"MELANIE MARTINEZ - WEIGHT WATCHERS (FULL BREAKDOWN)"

This is the reference that I did not use because I was very excited to use this reference. What happened? I recorded that after going to the gym. I'm like, yeah, oh my God, I'm so it. I'm the best animator in the world. I go to start animating. I'm like, oh, so it's really difficult to do this. It's very difficult to do this because when you think about it, your finger has to be moving and it has to look like your finger is pushing the skin up, which is obviously not what's happening. You're animating each thing separately. So to make this move up and this move with the thing and not have like a gap between,
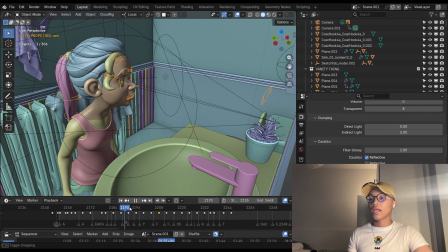775s
mind you, I'm doing this like all over and it was chaos. The next day I just recorded another reference and that's the one that I end up with. Is this the best animation I've ever made in my whole entire life? No, not really. Actually, let me put an example of an animation. I made this on Maya. Whatever this is, I don't know what this is gonna be, but I made this in Maya, so I can animate characters now.
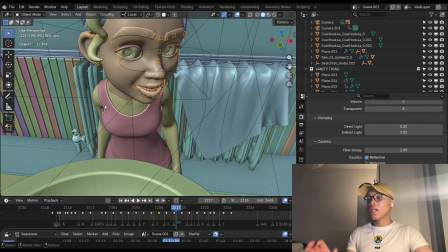793s
So watch out. This animation is not great. I decided to keep it as a stop motion because I just was not liking how it looked like normally.
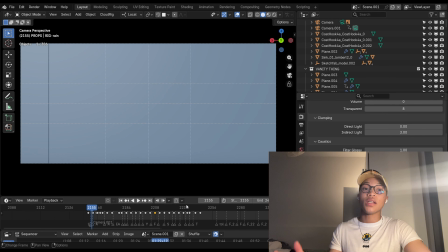800s
How I did that is I basically animated everything normally, and then I added keyframes to every single frame. There's better ways to do this, but I added keyframes to every single frame where she was animated, and then I went and I deleted every other frame so that it would look like stop motion.
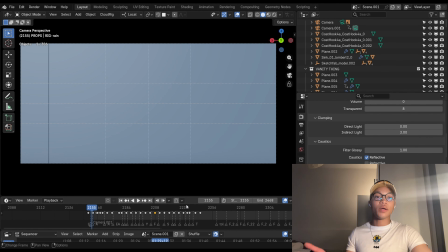814s
But yeah, this is like basically how it ended up looking. It looks fine. It looks fine, especially when you consider that it's supposed to be a stop motion animation.
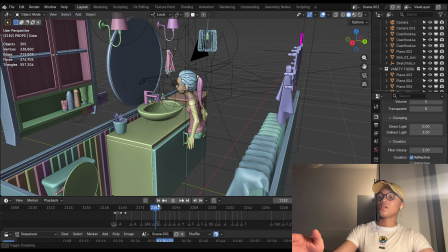820s
The thing is, it was not supposed to be one. It just ended up being one. The camera here, it goes from the ceiling.
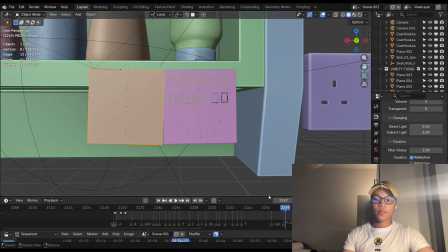827s
So this one is the same thing like I said before with the Reddit. The camera comes down here, pans behind her neck, and then it goes over here to these 2 sticky notes.
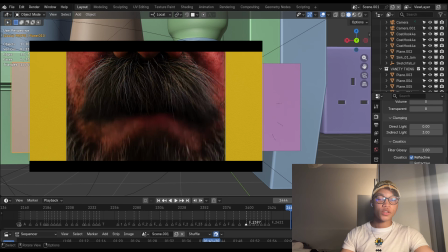835s
Nothing crazy is happening here, just lyrics. And then these kind of rotate a little bit and then they open up.
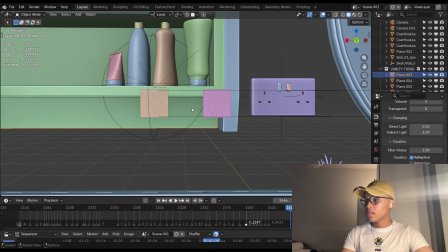840s
They open up and then there is this man, which is my profile picture. There is this man behind here. how did I do that?
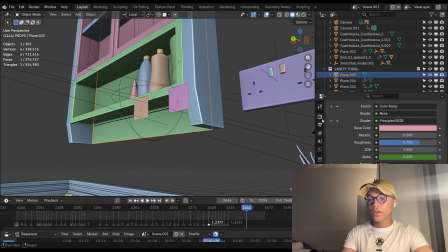846s
Let me explain. Calm down. Everybody calm down. This thing that's here below, this thing, the alpha is 0.
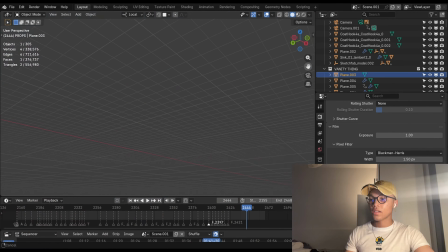852s
It's fully transparent. And then if you go over here on film and you set this to transparent, if your camera is looking at this, if you try to render this, it would be just a fully black image. But if you were to take this fully black image and then take another image and put it below the fully black image,
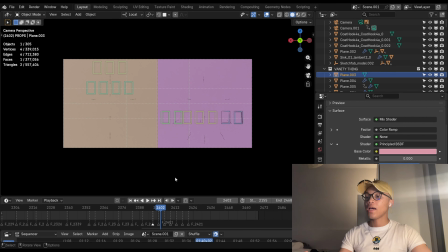870s
the image that's down here would show, because this is transparent, because the alpha channel is being used.
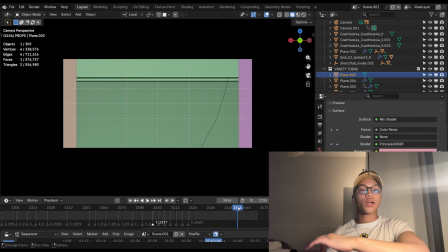875s
This has an alpha of 0. When these two shut, the alpha of this goes down to 0, so that when they open back up,
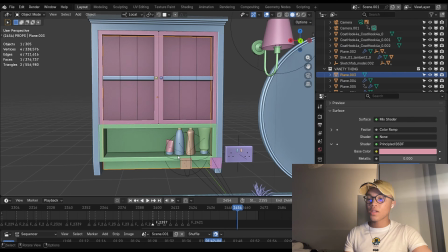881s
this is transparent and I can just layer the other animation below that and it's gonna look perfect without me even having to do anything.
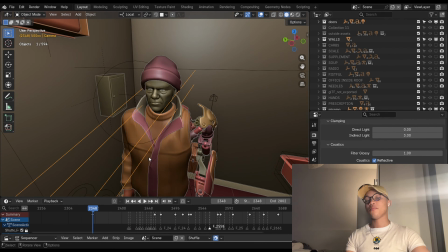887s
So that's how I made that transition happen. That is it for this one, and then we go back into the office.
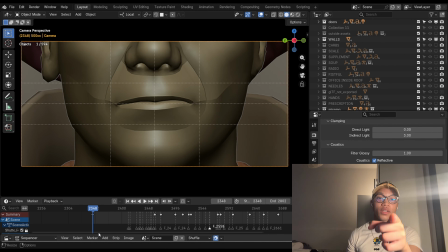892s
If you don't know, this is the guy that is in my profile picture. So basically this is me. This is a character made from Blender, okay? I wonder if one day they're actually gonna be like, yeah, you have to take that profile picture down. I genuinely don't think that's gonna be the case.
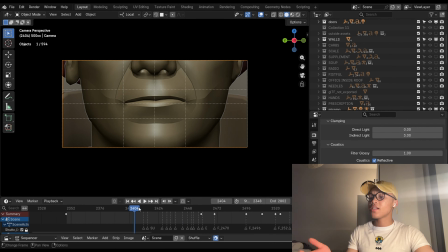904s
Anyways, I just removed this hair because that's really heavy. The office begins like a few frames before it should, so that when the thing opens, he's right there, right? And then here he just says, a surgeon who knows me. I'm gonna put the reference pictures for the lip sync that I used. It's very useful to have like a bunch of pictures of lip sync so that you can use them.
He just says, a surgeon who knows me. Tonguing down anesthesia while he cuts me.
The tongue stretches down to her temple.
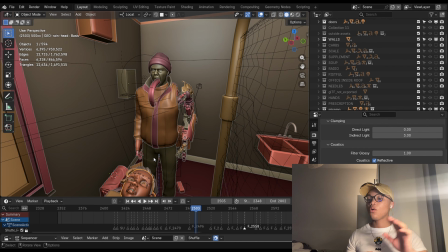929s
I don't know, to her face. Some people were in the comments saying, why is he licking her? I'm like, he's not licking anybody.
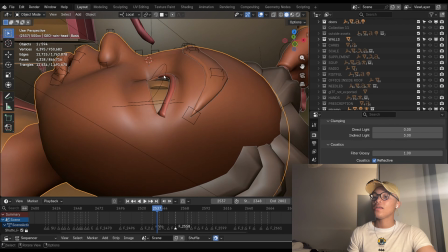934s
Girl, what are you talking about? Why would I do that? The tongue never reaches the face. Also, this is not supposed to be anything sexual.
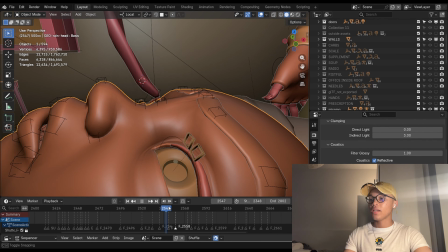940s
Before anybody says that, look, as you can see, this tongue is not touching anybody. But anyways, and then I just made the tongue like kind of like vibrate like this with the same technique that I used for the noodles, if you remember.
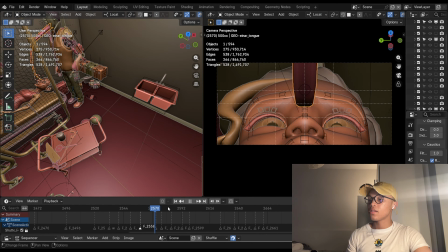951s
And that was actually supposed to kind of like mimic the saw. This is my testimony. He's not licking her.
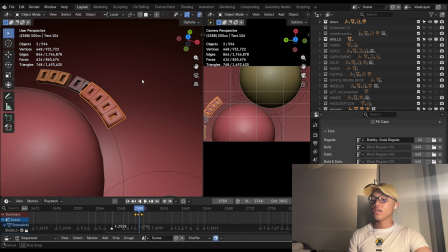956s
The camera goes from over there and it goes down to these, supposed to be like an implant. And then the words are over here following this curve.
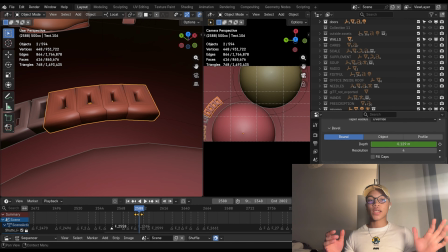962s
And then I wanted to, as each word is building in, I wanted to have like,
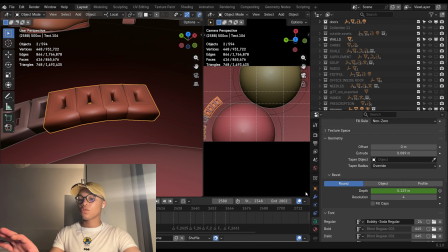966s
I wanted it to look very like puffy or like inflated, because like, well, implants are like kind of like jiggly.
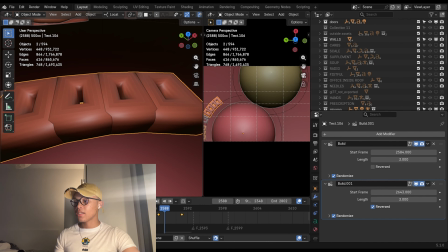971s
So I keyframed the bevel. Each word has like a build modifier, right?
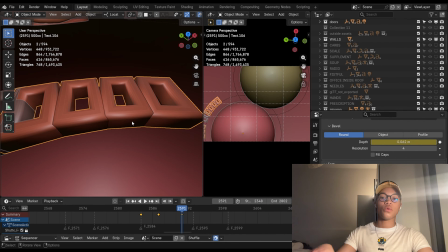976s
For example, this one starts at 2584. So as it's building in, the bevel over here is going up and is going back down.
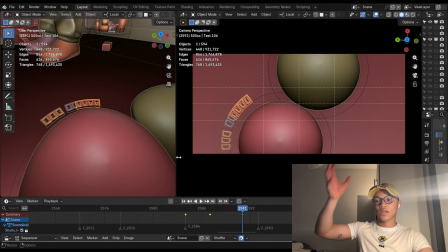984s
I did that for every single word. I mean, every single like syllable. From here, it goes to the big corridor thing, which was supposed to be a gym,
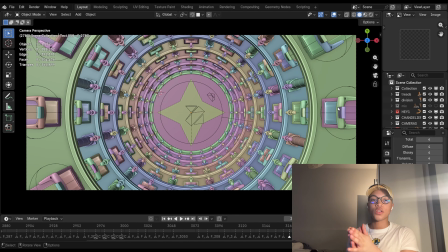992s
but the camera just pans up really quickly and it transitions into the gym.
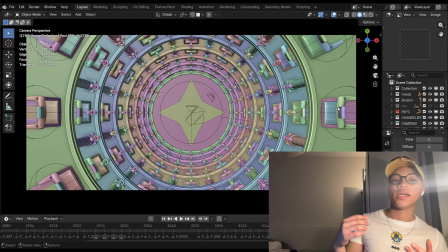997s
Now, what do I mean by
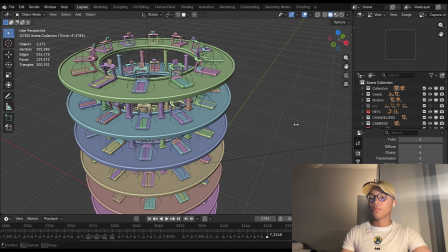999s
this? The original idea was for this to be kind of like a gym situation, and the camera was supposed to be panning over like a tub of like spa water at some point. I just decided not to do that because I was really lazy. This was the point of the animation where I was like, fuck, I really want to get this over with.
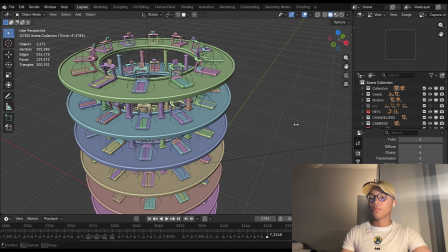1013s
So I made the set in one afternoon, not even like more than a day. I made the set in one afternoon. It's just this very big corridor hallway thingy.
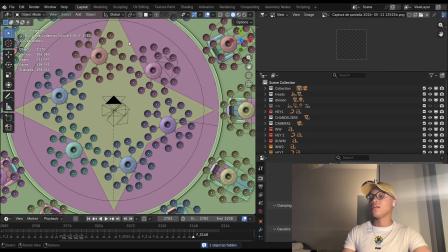1024s
I don't even know how to explain this to you, but it just has a bunch of treadmills and it has like a bunch of mixable characters just running.
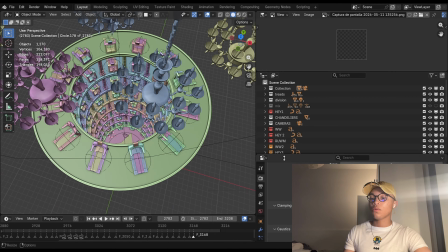1030s
This star over here and the set overall is kind of inspired by like the nurse's office, like the big ass hospital or whatever the fuck that was.
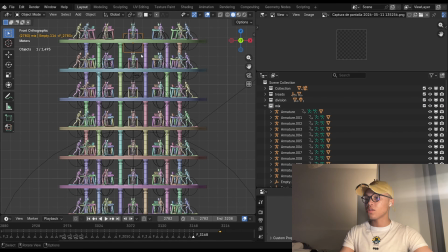1038s
These all move in different directions with empties. Basically every other platform is parented to one empty that's here in the middle.
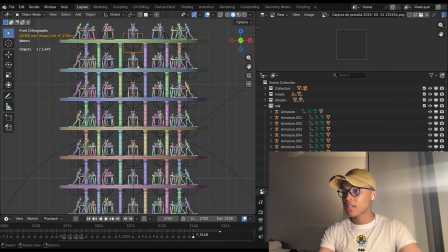1047s
Like if I move this, that whole thing is gonna move, right? And then that empty is rotating in one direction, and then the next empty is rotating in another direction, and then like that all the way until the end.
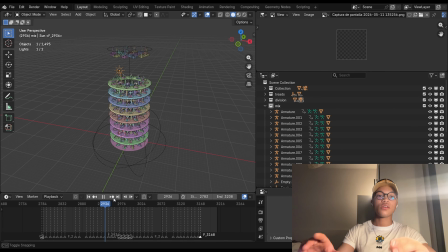1058s
Why? Because I thought it looks cute. And then there is a big sunlight over here that is parented to this empty, I think so, and it's just like rotating around.
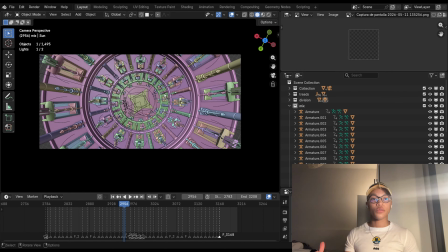1067s
So everything is rotating at the same time. That was it for this one. I really needed something circular to be here so that I could transition to the living room, because I knew I wanted a plate, because this is circular. So when you like fade this out and you fade the living room shot in that has a plate in the center, it kind of looks natural-ish.
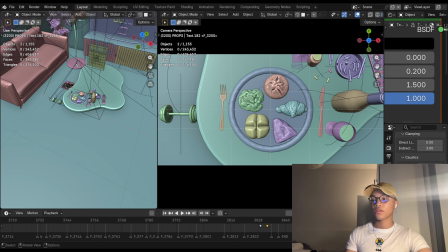1084s
From here we go to the living room. I'm so tired. The living room. That shot fades out, this one fades in with the plate.
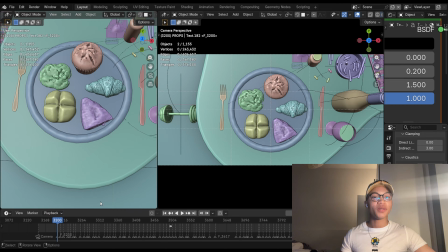1091s
That's why I really needed something to be circular. These little pastries are from Ambient CG. That's a very good website if you're into 3D stuff.
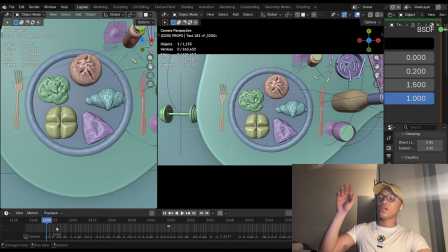1098s
Ambient CG, Polyhaven, CG Trader, Sketchfab. Sponsor me. That's my final goal.
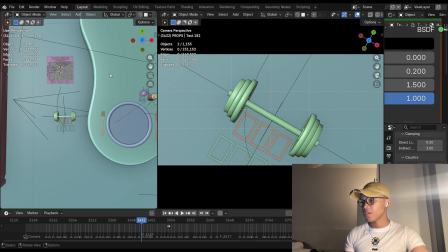1103s
Sponsor me. Any of y'all. For this part, the camera is just slowly like panning in, and then the camera pans down over here to this dumbbell,
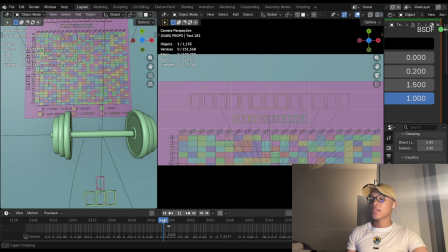1110s
and the words are just there, and these words are getting smaller and smaller as the dumbbell goes, because I think it looks cute and interesting. interesting.
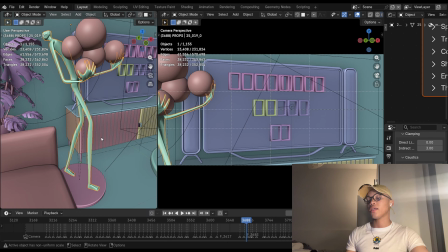1117s
Then it pans into the body mass index. The body mass index is just like words are being replaced. There's really nothing interesting going on in here, honestly. This sculpture is so beautiful. I got this from Sketchfab.
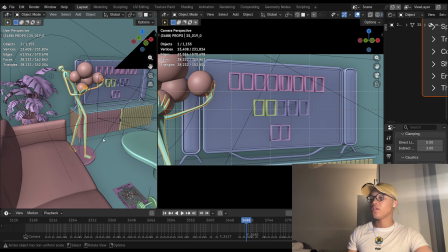1128s
Whoever made this, thank you so much, because I feel like it also works so well with like the Weight Watchers thing, because this figure is like so like thin and skinny, and like it's like carrying like a bunch of like stuff.
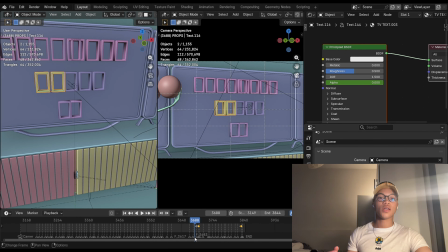1137s
I feel like that looks really nice. Here with the being cute on the TV, I just used the alpha channel to animate them in.
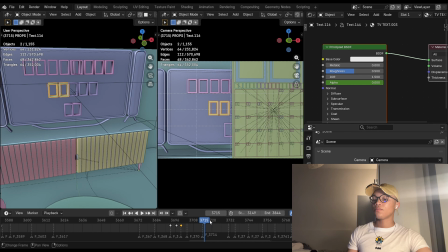1144s
So as each word is being said, the alpha channel is going up and down. If you look over here, the alpha channel goes up so that you can see the on, and it goes back down.
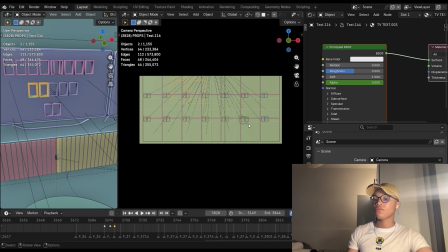1153s
And then the calendar swipes in.
Before I could blink, I became nearly 30.
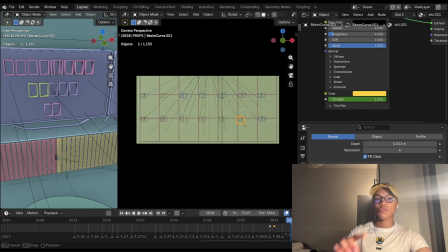1157s
So I just circled the 30 with like a little Bezier curve using the start and end mapping. So you can just animate that using this thing. You just draw a curve and then you just use this to animate it.
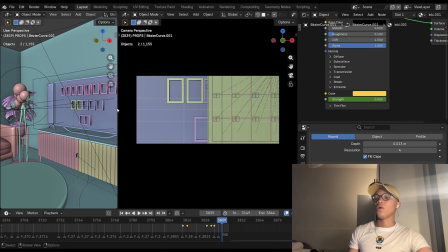1168s
This calendar swipes to the right, but this time I did not use the trick that I used before with the alpha stuff, because I would have to change the alpha of everything that's behind here,
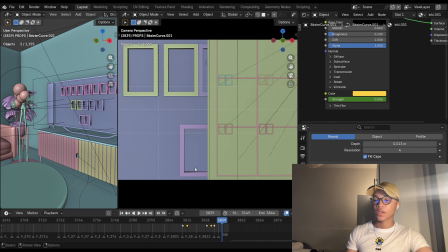1176s
and it's like I don't want to do that. So I just let it move normally, and then this is obviously still visible, but in DaVinci Resolve I use the mask.
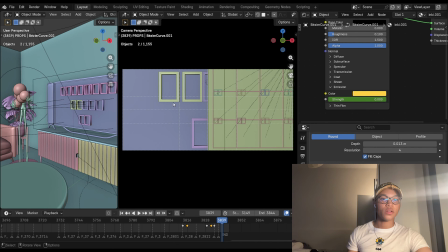1182s
It's very easy to do. Like this is a very straight edge, so I can just use like a rectangle mask and I can like push it over here,
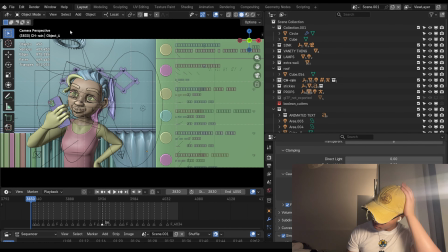1188s
and below would be an empty alpha channel so that the Instagram like bathroom animation would be right there.
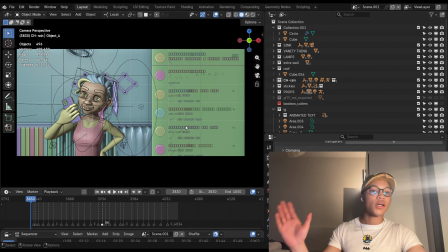1196s
Anyways, Instagram bathroom moment situation thing animation. Oh my god, I just want this video to be over.
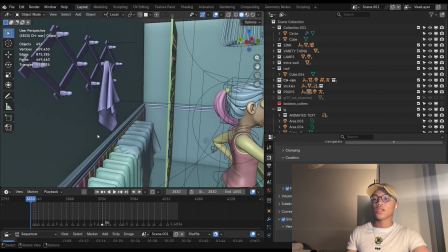1202s
I'm so tired. It released me. Instagram. This is the exact same bathroom that you saw before, just from a different angle.
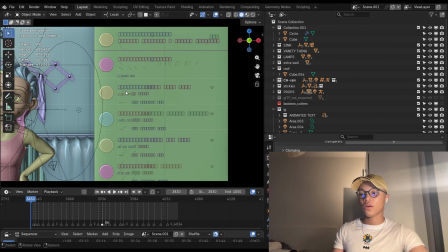1207s
And then she's not even moving, she's just posing like as if she's taking like a selfie, like a bathroom selfie. And then this part of Instagram, I just took a screenshot from like Instagram like desktop, and I just made it in Blender.
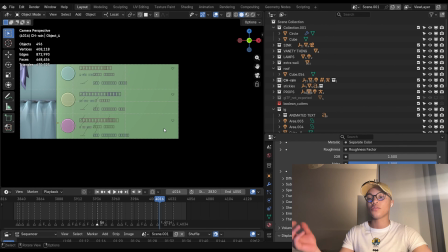1216s
Literally nothing going on here. The lyrics, they just build in with the build modifier, and then these are glowing with like an emission, like animated emission. Like seriously, there's nothing to explain here, y'all. I'm so tired. Genuinely, there's nothing to explain. I'm tired. I'm tired, bro. I'm tired. Enough. Weight Watchers. That was Weight Watchers. This took me like a month to animate. It was fun at times.